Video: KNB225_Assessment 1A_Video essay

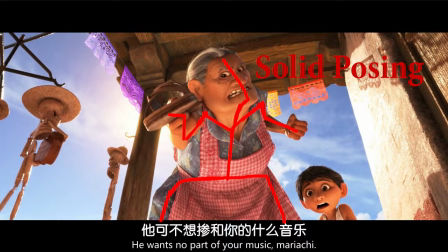[4:10]
It is a good staging here because an excellent solid posing and a good
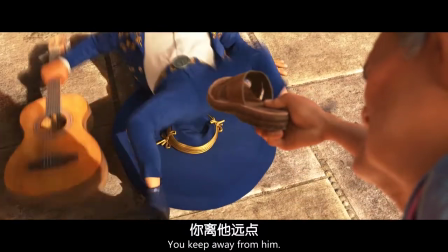[4:16]
composition clearly express the grandma's mood.
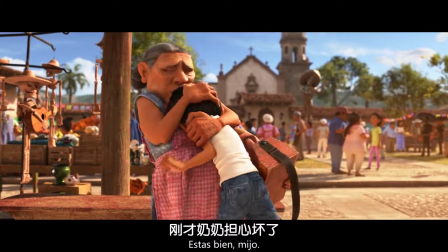[4:23] Ay, pobrecito. ¿Estás bien, mijo? You know better than to be here in this place.
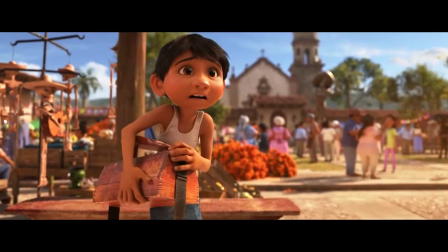[4:31] You will come home.
Anticipation. The pose prepare for the next action.
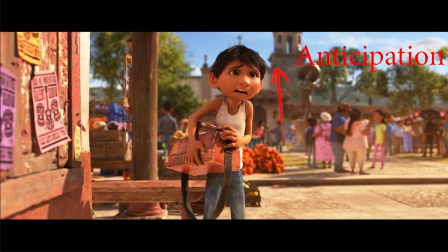[4:37]
Here, the action of Miguel expresses his disappointment.
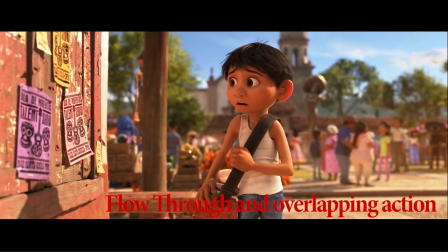[4:43]
Follow slow and overlapping action. The hand follows the arm action. When the arm stops, the hand continues forward. This will make the performance more realistic.
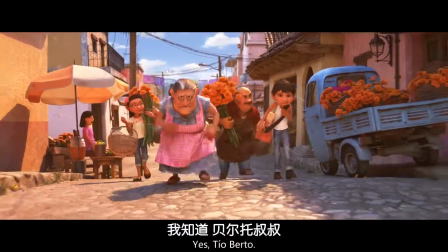[4:55]
Through exaggerated scratch and stretch, it makes the acting of Dante more interesting.
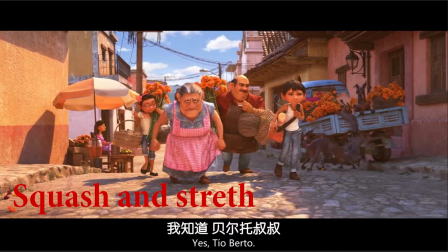[5:01]
Furthermore, animators use arcs that give denting performance a more natural action and a better follow.
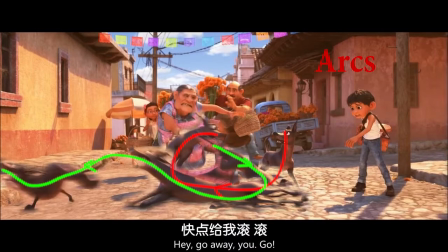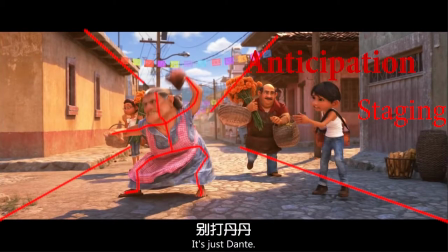[5:14]
A good staging here because a good composition, grandma's solid posing, and exaggerated prepare pose.
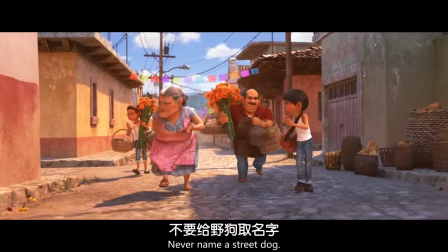[5:22]
Those can get the attention of audience to grandma's acting.
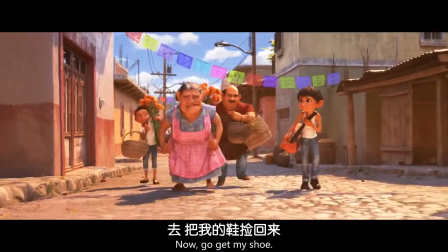[5:27] Forever. Now, go get my shoe.
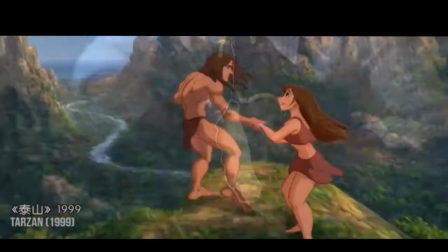[5:30]
Summary: researching characters' performance in successful animation film and learning the 12 basic
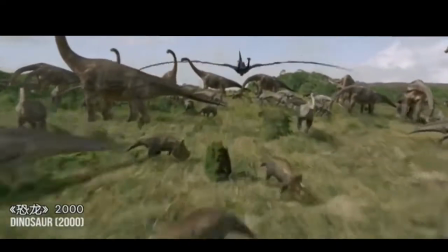[5:37]
principles of animation not only can make sure the action of character is more realistic,
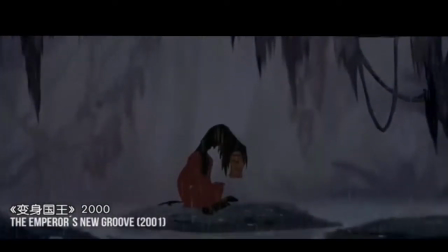[5:43]
but also makes the performance more interesting and active.
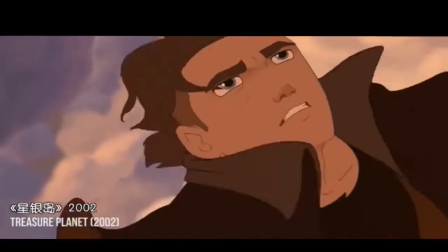[5:47]
As a result, animators should be reminded of the 12 basic principles of animation to check what is missing in their own animation.